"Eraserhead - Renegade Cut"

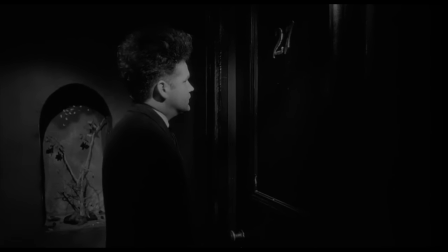(8:13)
The attack is representative of a repressed emotion or memory. Keep in mind this happens immediately after Henry has a vision.
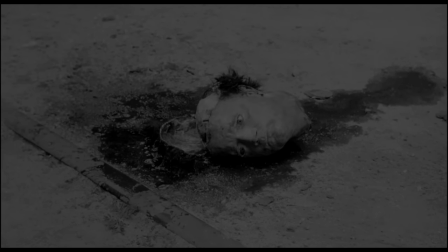(8:22)
In this vision, Henry's head comes off.
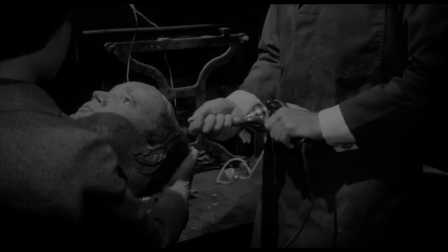(8:24)
The boss of a factory takes it to a machine operator, and the operator extracts a sample of Henry's brain and inserts it into the machine. This machine creates pencils, using Henry's brain sample as the eraser heads.
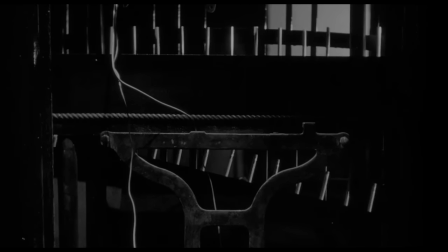(8:38)
The mind is like a writing instrument, jotting down memories and feelings and creating the entirety of someone's life.
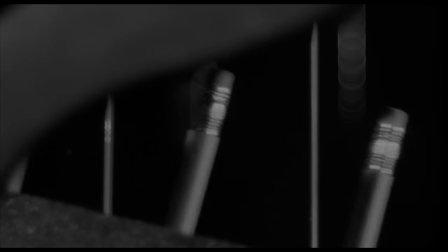(8:45)
But it is also the eraser head.
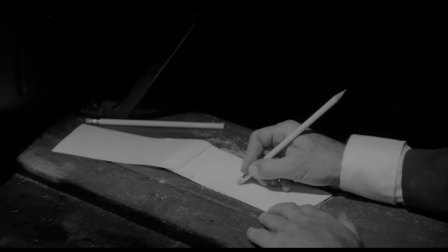(8:48)
The brain has the ability to conceal memories that are too painful, emotions that are too horrifying, instincts that are too embarrassing.
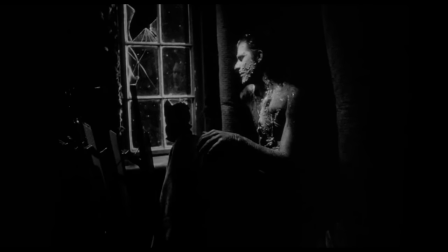(8:56)
The brain can erase what was written. Henry looking out his window connects to the man in the planet looking out his window at the beginning of the film.
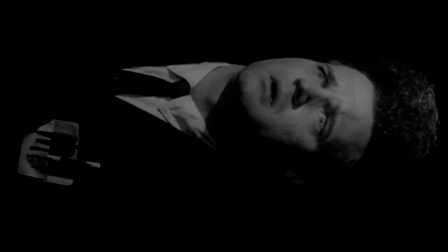(9:05)
Much like Henry's room, there is a puddle outside of his shack. Henry screams, perhaps seeing or experiencing something awful. The man in the planet reacts, pulls the levers, and creates the worm creature.
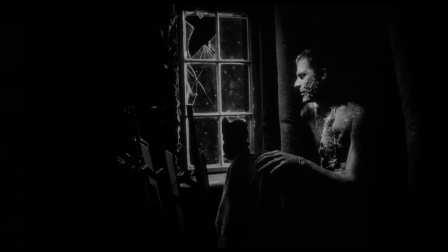(9:19)
In summation, Henry experiences something terrible, and inside his mind, the man in the planet, the keeper of his memories and emotions, gives birth to fear.
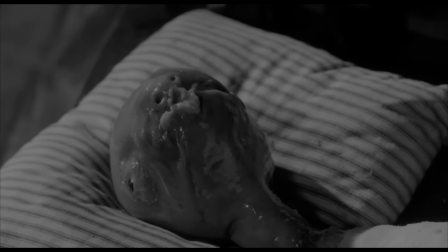(9:31)
The child itself, this monster created by Henry, is the physical manifestation of fear.
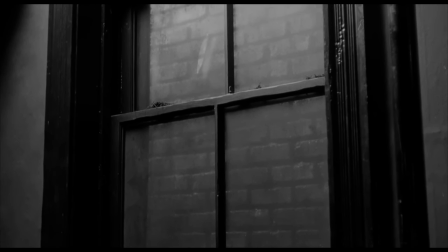(9:37)
So what's behind the bricked up window? Well, let's explore the possibility that this may be a fear of intimacy.
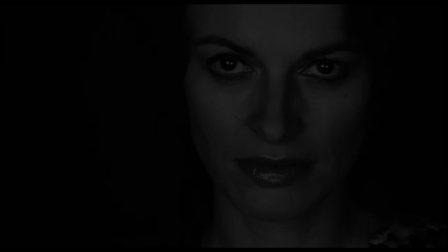(9:44)
Besides the child, a product of sexual intercourse, there are other ways in which intimacy and fear are connected in the film.
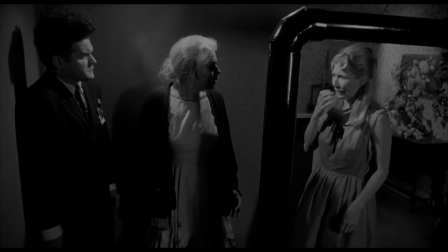(9:51)
Mary has a conniption fit when her mother brings up having sex with Henry. Then the mother comes on to Henry, which terrifies him.
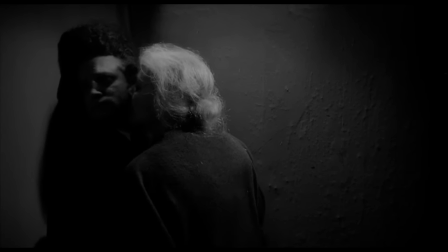(9:58)
The thought of having a child terrifies him, too. Henry's later attempt to have sex with Mary fails.
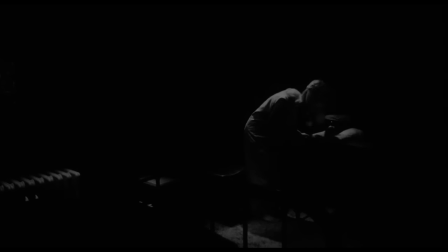(10:05)
The product of their physical relationship, the baby, drives Mary away.
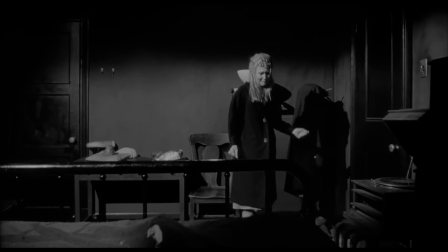(10:13)
There are lots of other sexual references, but let's move on.
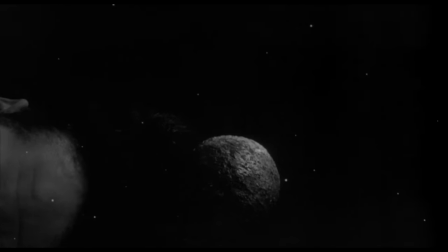(10:20)
Light and dark are central to the film. Henry's world is portrayed as a dark planet.
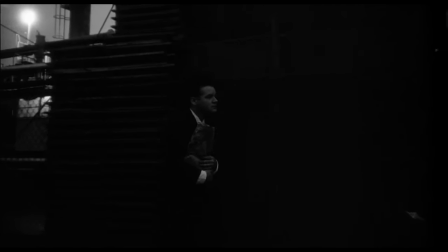(10:27)
Ominous. Foreboding. He wanders through a dark, industrial wasteland.
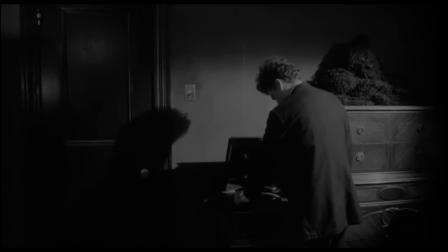(10:33)
His home is dark. Everything is dark, except the brief moments of hope.
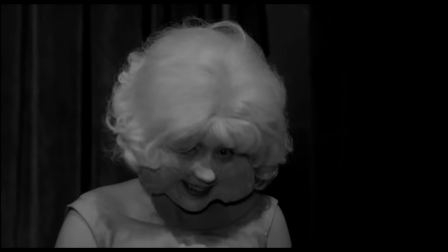(10:38)
The lady in the radiator is bright white, with a white substance adorning her face.
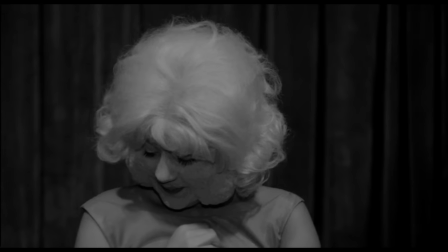(10:43)
She kills fear, stepping on the sperm creatures that would eventually grow into fear children.
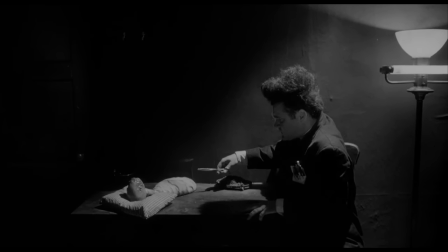(10:48)
When Henry kills the child, the same white substance covers it and drowns it. and in the end,
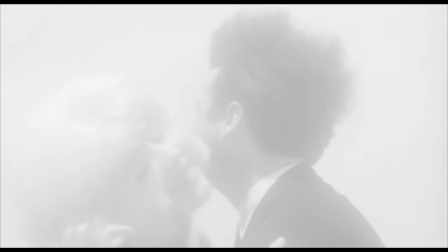(10:54)
once he has conquered his fear, he is reunited with the lady in the radiator in a bright white landscape,
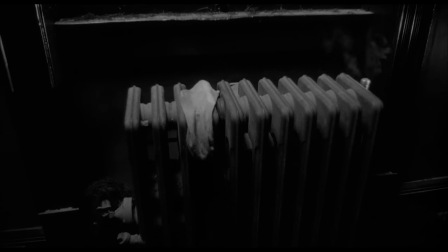(11:00)
a heaven. Since cold is associated with the negative, it makes sense that the lady in the radiator lives somewhere warm.
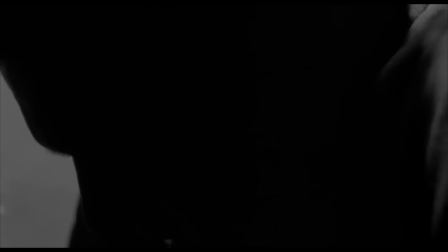(11:08)
David Lynch once said that Eraserhead is a dream of dark and troubling things,
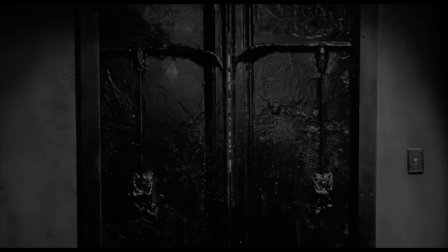(11:13)
but because he doesn't want to give away what it all means, he left something out.
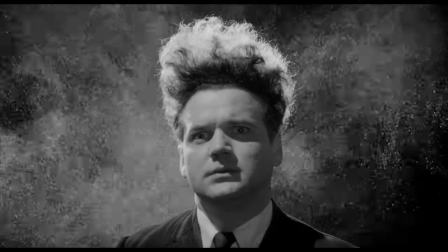(11:18)
It is a dream of dark and troubling things, but also a dream of defeating those fears.